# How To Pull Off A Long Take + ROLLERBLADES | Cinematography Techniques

So, what is a long take? Well, it's a certain shot that follows along a character or a situation through action without cutting away to a different shot.
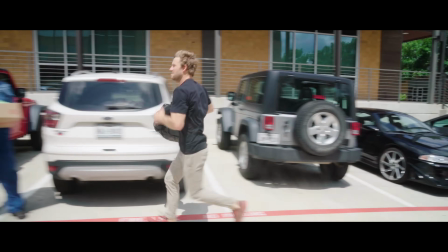1:27 This shot can include many different kinds of shots within it, all stitched together with a fluid, continuous movement of the camera. So if you want to pull off a really good long take, there's one thing that you really need to do, and that's a whole lot of planning.
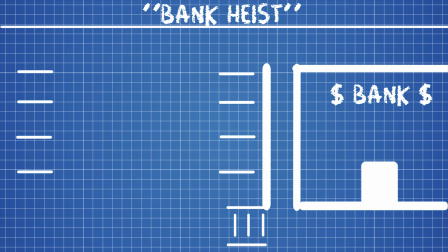1:40 For our short, we wanted to create a bank heist scene that follows the thief as he makes off with his loot. We start with him bursting out of the door and camera op 1 follows in front. The thief is tracked down the hall until the stairs where the camera is handed off to cameraman 2. Op 1 sprints down the side hall to a car where the second handoff will take place.
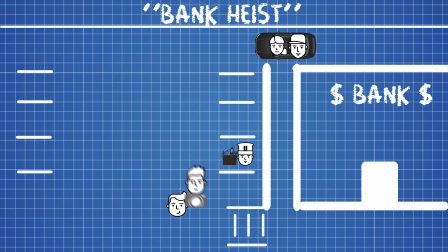1:57 Op 2 follows him down the stairs, gives the thief a Michael Bay type spin, and tracks his run from a side profile. We want to add a bit of action to this run by making it more exciting, so we add a run-in with an extra carrying a load of groceries. As the groceries fly in the air, the thief takes off and we get a wide over the shoulder of him approaching an oncoming car.
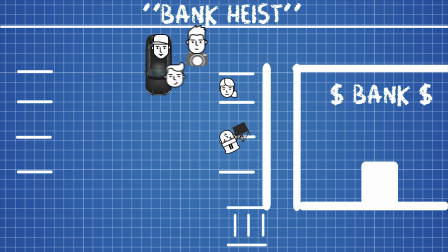2:14 He stops the car, demands the driver to get out, and gets in. The camera is then handed to Op 1 in the back seat. The camera then follows the driver as he makes his escape. When the car comes to the intersection, the camera is handed back to Op 2, who captures the thief, making his exit into the sunset.
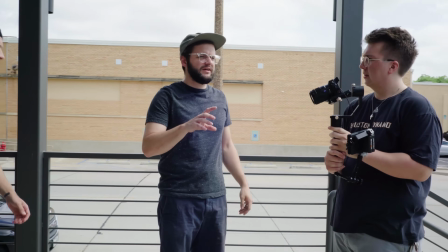2:29 For our shoot, we used most of our own equipment, which included a Sony a6500 and a handheld gimbal. But we wanted to add something to make the shoot a little bit more interesting, a little bit more radical.
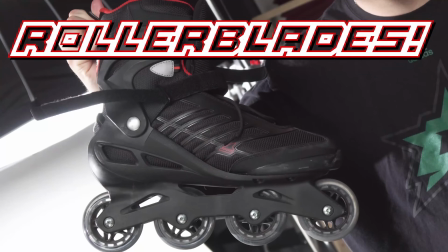2:41 Rollerblades!
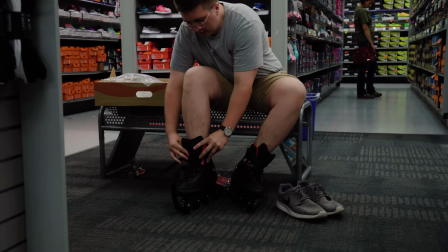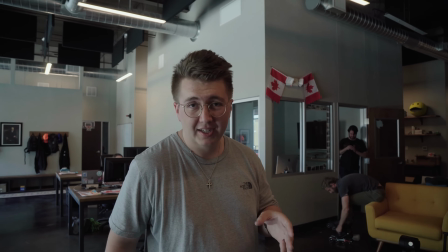2:50 Gnarly! Determined to see who the best rollerbladist in the office is we're gonna hold rollerblading tryouts.
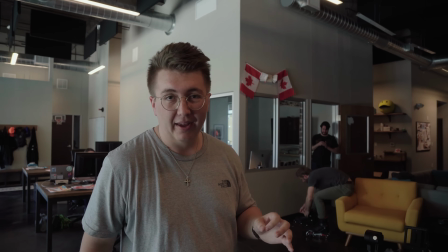2:57 See who's gonna be the cameraman. Logan's up first.
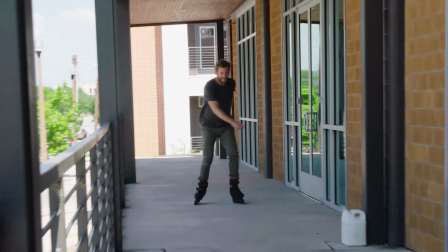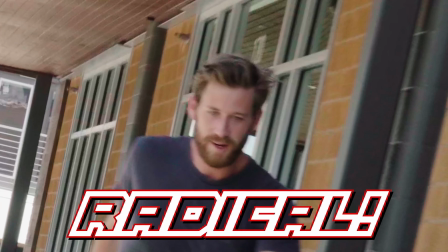3:07 Radical!
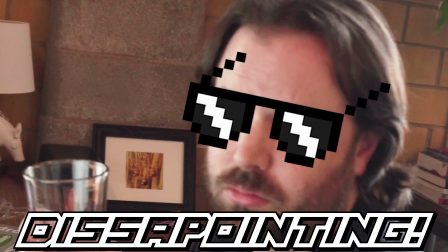3:12 Disappointing!
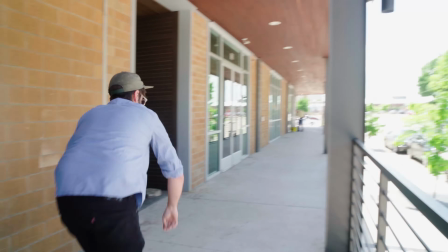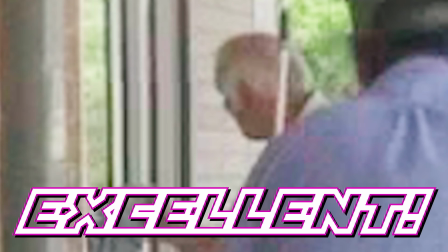3:20 Excellent!
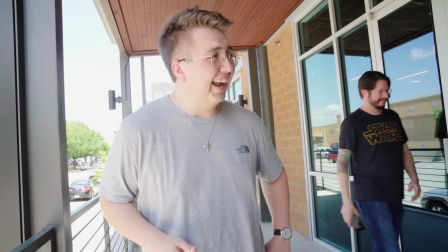3:24 So, never in my life have I ever seen Todd so graceful. It's just, when he puts on the skates, he transforms into his new personality.
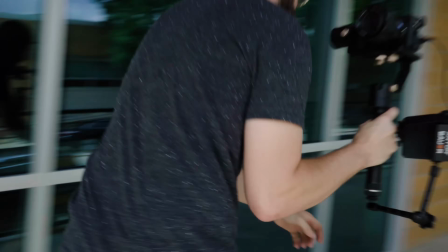3:32 Look at the man. He's skating backwards. So with rollerblades and a gimbal set up in hand, we began our rehearsal process. I will note that using a gimbal is an absolute necessity on a shot like this. With all the running you'll be doing, you want a shot that is smooth and stabilized.
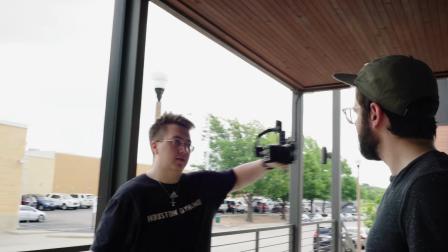3:48 We use a Xeon 3-axis stabilizer that costs us about $500,
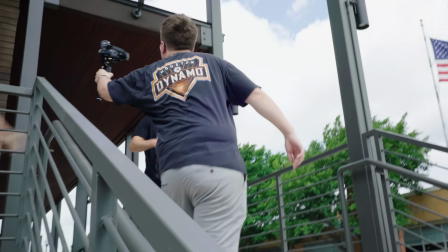3:52 but I promise it will dramatically increase the stabilization of your footage and make it go from this to this. Timing out the movement of your crew is extremely important. You don't want someone to be late for their mark during a long take.
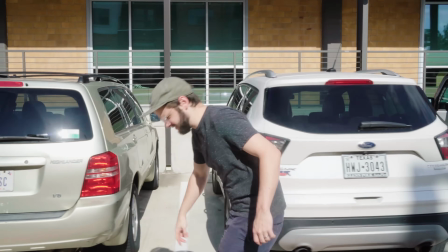4:06 One mistake can ruin the entire shot. Give your actors cues for their movements so they know exactly where to be at the right time. If you only have a certain number of camera people to work with, know that there's going to be a lot of sprinting involved to pull off the shot.
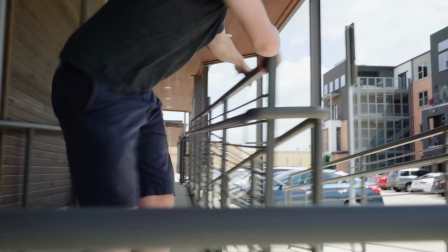4:18 When Todd handed off the camera at the first mark, he had to blade down to the car as fast as possible to be ready for the window handoff.
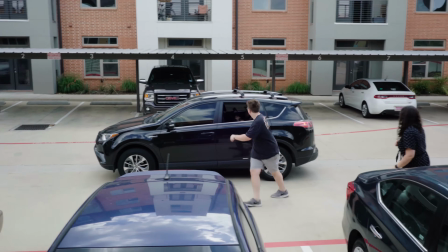4:25 After I handed off the camera to Todd, I had to sprint up the parking lot to be ready for the final handoff.
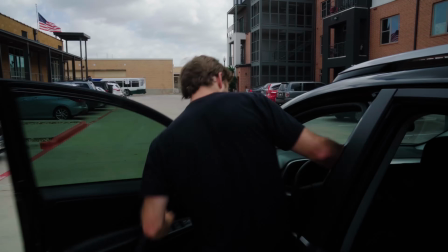4:29 One problem we kept running into was getting the handoffs right. We kept bumping the camera in the wrong way when it traded hands.
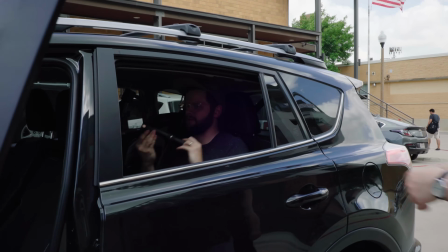4:35 So with a little bit of practice, we planned out where our hands would be and where the other cameraman would grab it from. When you're running with the gimbal, know that even with the best stabilization technology, you're still gonna get a few bumps in your footage if you run with a bounce.
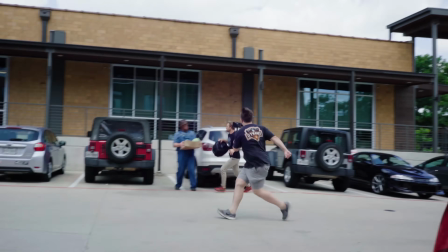4:48 To combat this, try running with a heel to toe motion that minimizes the movement in your arms and torso.
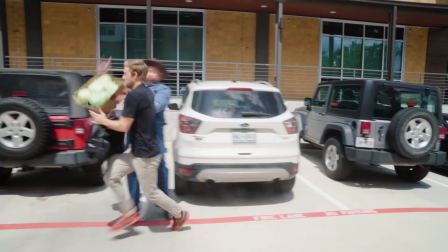4:53 We went through about 10 or 12 takes to get this shot. After the 4th or 5th take, everyone started to find their groove. Always be patient. These types of shots are really intricate and they take a lot of energy to pull off.
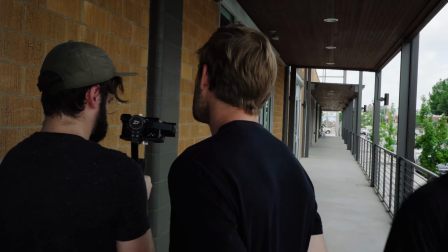5:05 Even with this many hours and takes, we still had a few bumps and mistakes that ended up in the final cut.
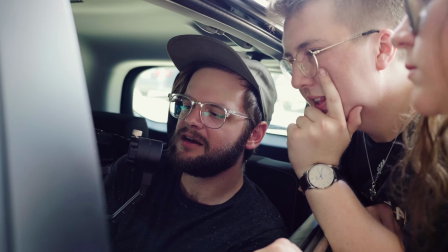5:09 So if you want your long take to be perfect, make sure that you have ample time to rehearse and execute the shot you envisioned.
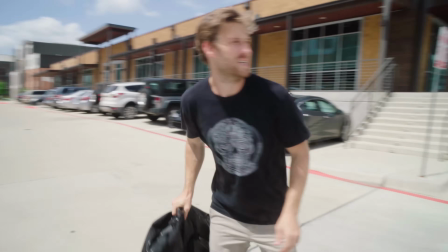5:15 So, why use a long take? Well, for one, it brings a dynamic feel to your video, and it also places your viewer in a point of view that captures action in a very unique way.
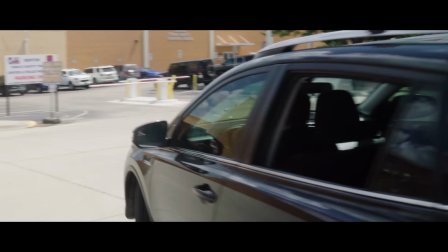5:23 Even with minimal equipment, a long take adds a whole lot of production value that enhances your video to a professional grade.